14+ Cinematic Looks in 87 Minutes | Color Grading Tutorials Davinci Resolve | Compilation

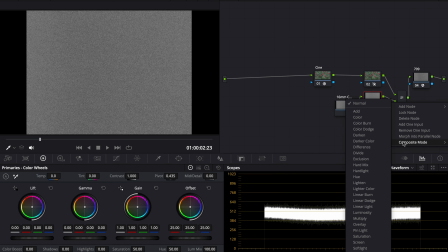(45:19)
Then for the composite mode, you're going to right click here, scroll down to composite mode, then down to soft light.
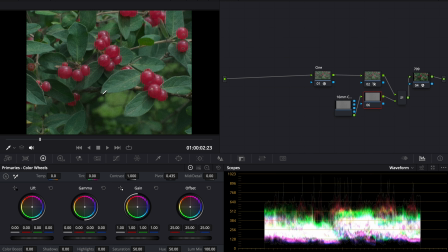(45:25)
You can see now you have an overlay of grain onto your footage. You can also go here, you can use overlay here, but for me overlay just seems too intense with this grain, so I just stick with soft light.
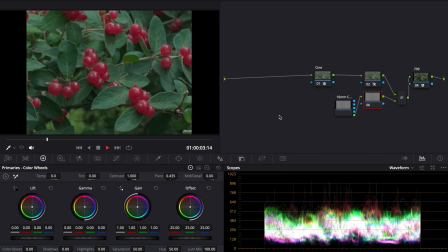(45:37)
Soft light is like the one I use most. And if I play this back, and after Cine, we're also going to blur.
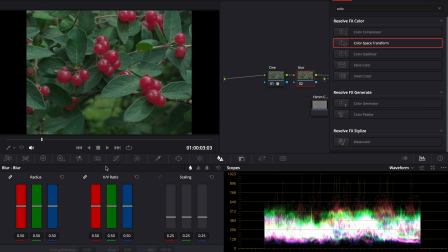(45:44)
And here, instead of going to the regular blur tab, I actually want to use Gaussian blur.
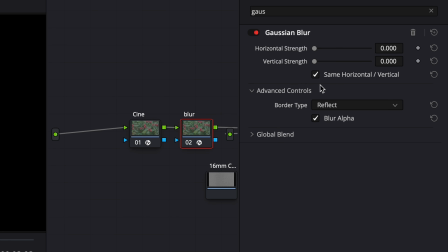(45:49)
The reason why I use this is because it kind of gives it a different kind of blur. It just looks better for me. So I'm gonna up this just a little bit. I like it around 0.23.
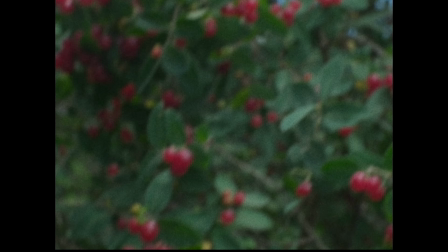(46:00)
Sometimes I go 0.2. And let's watch this playback. Now it's kind of hard to see because everything is out of focus on mine.
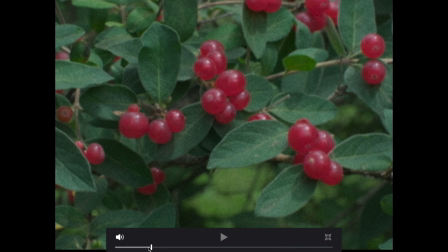(46:08)
But if I go slow, if I go frame by frame, you can see this kind of looks like grain on Super 8.
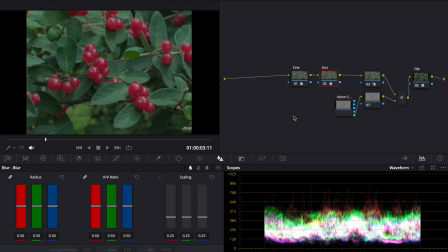(46:14)
So now we have the overall film look set up, and we can do a few other things.
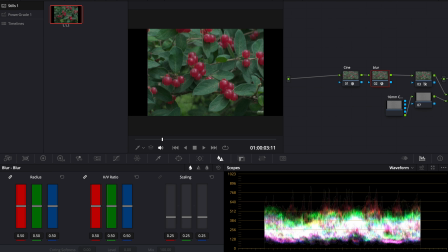(46:18)
For now, I'm going to add this, grab a still, and we're gonna come back to this later because right now I wanna focus on the colors.
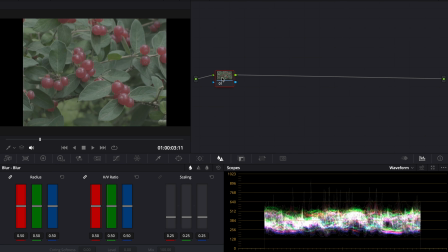(46:27)
So now that we've set up the grain and everything, I can delete all that because I saved it here in the gallery.
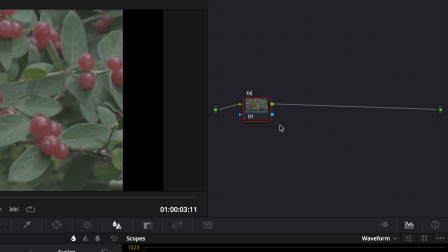(46:31)
I'm going to come here and focus on the colors. So we can do exposure, saturation, let's add contrast in here.
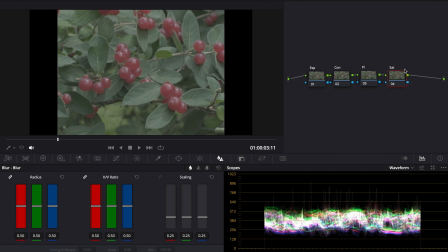(46:39)
And don't forget PL for printer lights. Now we have all this here. We're going to come to timeline.
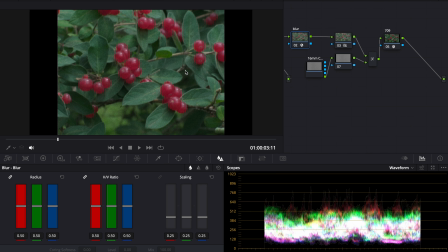(46:45)
I like to do this, but I like to separate the grain from the actual color grade so that I can just focus on the color grade. And I'm gonna get rid of the blur and I'm gonna get rid of the grain here by just turning these two off. And if I turn those two off, you can just focus on the colors here. So now I go back to clip.
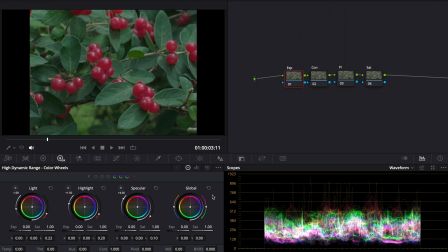(47:02)
Here, you can edit your exposure by coming to the HDR wheels, plug in your camera's color space, and now I can edit my exposure. I think I'm going to keep it just around here. Basic exposure. Now for the contrast, this really depends on your footage. If your footage is already really contrasty, you don't need to do this.
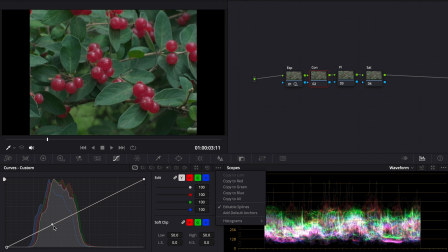(47:21)
I like to turn on editable splines, then drag down my shadows a little bit and drag up my highlights just to create a nice contrast curve. But I'm just gonna do this for now, but just know I might turn this off afterwards. Next, you go to your printer lights.
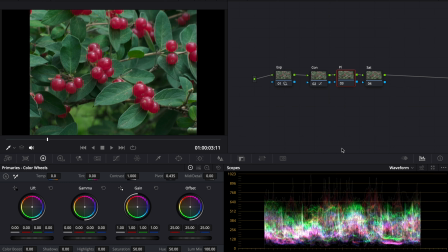(47:40)
Now, from my experience with Super 8, usually it's kind of got like a magenta cast. So the whole image is more magenta. So I'm gonna drag it magenta. The highlights usually have like this warm pinkish kind of tint.
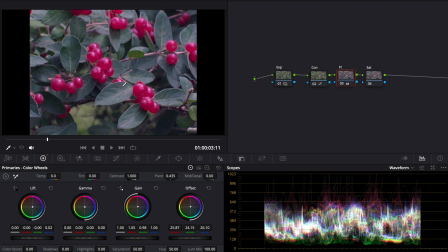(47:57)
Then the shadows, you get like this bluish purple kind of tint. And now you might be saying, well, now the image just looks ridiculous. But what you can do is drag your gamma and make it more green. You can either make it more warm green or make it more cool green.
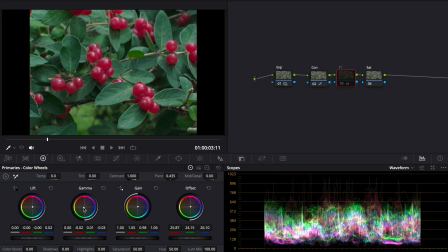(48:13)
Like this is before it's like really green and kind of like muddled, but now it kind of looks cool. And just play around with it until you get something you like. So now I have the highlights are more pink, and really you don't really need to do this step if you don't want to, but I like to do it.
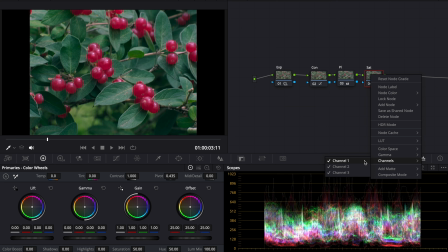(48:29)
If you're looking to saturate your footage because it looks desaturated, or you want to desaturate your footage, you can turn off channel 1, turn off channel 3, then go to HSV. And here what this does, now you're doing subtractive coloring or subtractive saturation.
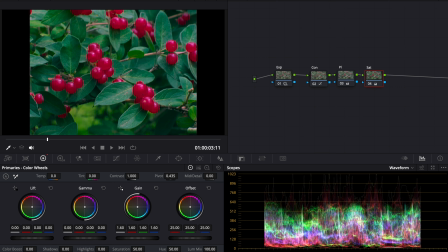(48:45)
So now you can really up this and you can see how the colors get darker as you saturate it. Now that is way too much. Let's say the reds are kind of already oversaturated. You can just saturate the midtones like that.
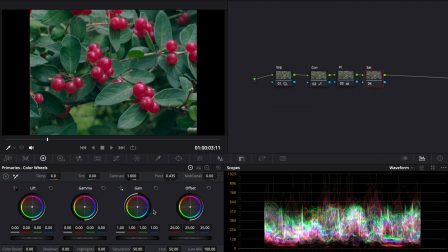(48:59)
I will say this is looking a little desaturated other than the reds, so I'm going to saturate it just a little bit, bring it up, and now what I'm going to do is I'm going to correct all this with a hue node. So anything I don't like these reds are kind of intense right now. I'm actually going to affect the hue too, so I'm going to go to the vector scope.
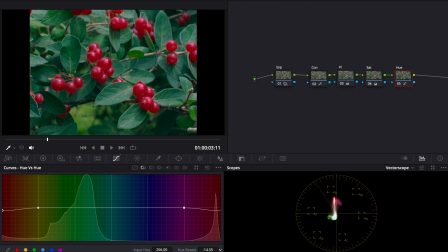(49:19)
You can see it's leaning more magenta. I'm just going to bring this more red, and you can see now this is really looking like a film type red.